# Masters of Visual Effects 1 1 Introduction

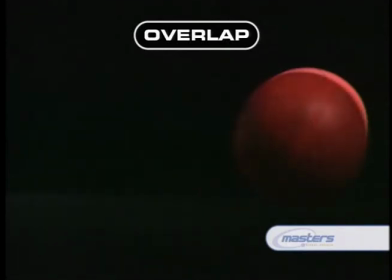2030s
So as we move the first ball in front of the second ball, there's an obvious overlap and the mind of course realizes that the object that's in front of the other object is closer to you and that one like I said should be obvious but of course in a lot of situations you don't necessarily have that very convenient overlap to help you place an object in the scene and that's really what we're interested in doing here is placing an object in the scene using as many cues as we can to help the viewer understand how far away this object is relative size for instance is something that we use to figure out how big something is and how far away it is. Notice I say relative size. It's the size difference between the objects and the scene.
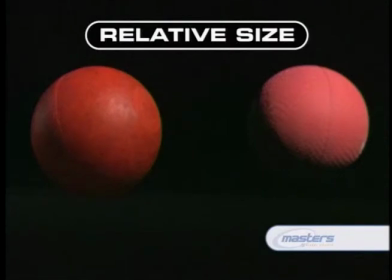2074s
If we look at these two balls here, visually, if you go to measure them on your TV screen, you'll see that they are about the same size.
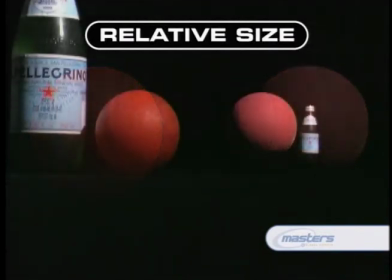2082s
However, they're not the same size ball at all. One is just a lot closer to the screen. In fact, the smaller one is closer to the screen.
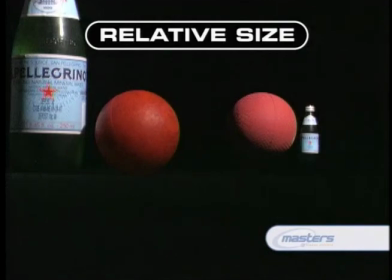2089s
And visually, they appear to be the same size. But there's a number of other clues that are going to help us realize that they're not the same size and that in fact the one in the distance is slightly larger.
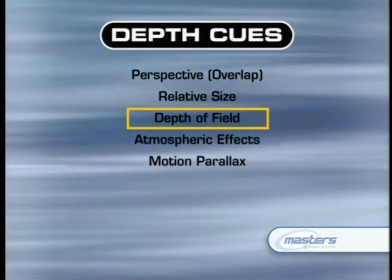One clue that we have about the size of these balls and the fact that they are a different size is something that's known as depth of field. As we mentioned earlier, a camera can only focus at one specific distance and then of course there's really a range that that focus can be held at. But the range is usually not infinite depending on your situation. And so if certain things are in focus and other things are out of focus, you can immediately that the things that are out of focus are not at the same distance as the things that are in focus.
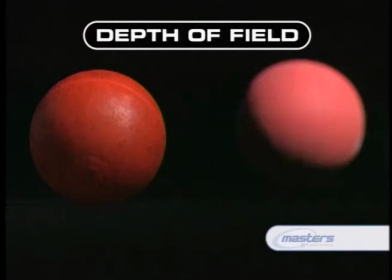2133s
So in the situation here with our two different balls, when the front ball is in focus, the back ball is slightly out of focus. Even though they may appear to be the same size on the screen, we know that the distance is different.
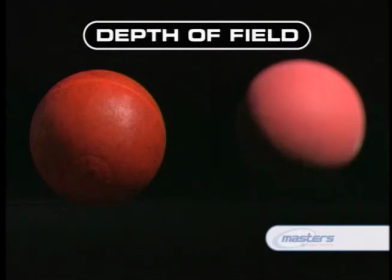2146s
And in fact, the one in the distance being out of focus must be farther away. So that's another clue that you need to use for determining distance, and then also another thing that the audience will use to judge whether or not the size is different between the two balls.
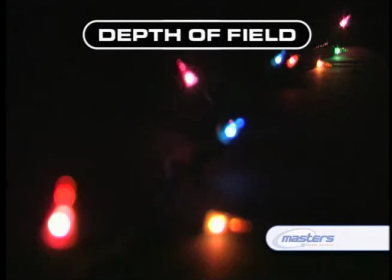2160s
Here's another quick example of what we're talking about when we say depth of field. Take a look at the string of lights, and as we shoot the camera down their length, you'll see that only certain ones are in focus, and there's a certain focus point and a certain focus distance,
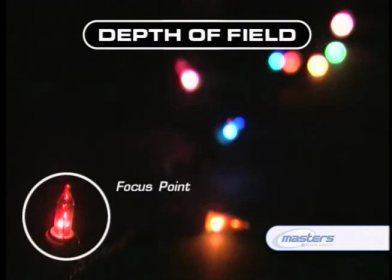2174s
and everything that is away from that focus distance starts to get out of focus. That happens whether it's coming towards you or away from you.
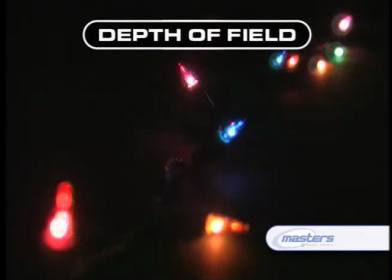2184s
So you can see the lights that are very close to the camera go out of focus, and then the lights that are very far away from the camera also go out of focus. Focus distance and this depth of field is something that's determined by the aperture of the camera and the lens that's being used,
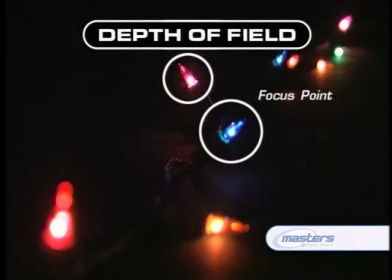2199s
and then the focus distance, how far away from the camera are you focusing. By the way, the two main camera settings that affect depth of field are the lens and the aperture. longer lens, you're going to tend to have a narrow depth of field. And if you're going to have a larger aperture, you will have a narrower depth of field as well. Smaller aperture will give you a much deeper or greater depth of field. The other thing that sort of affects the size of your depth of field is just your focus distance. So as you focus farther away, the amount of focus area grows. The distance that's in focus grows the farther away you focus. Another thing that can affect depth of the field or that will affect depth of the field is actually the format that you're shooting in. Different film formats or different sizes of films have different depth of field characteristics. Smaller film formats like 16mm will actually be able to carry a greater depth of field for a given lens and aperture setting. and as you move it to larger film formats like VistaVision, for instance, or other special large format films such as IMAX, you can often lose your depth of field and it's much harder to hold a deep depth of field.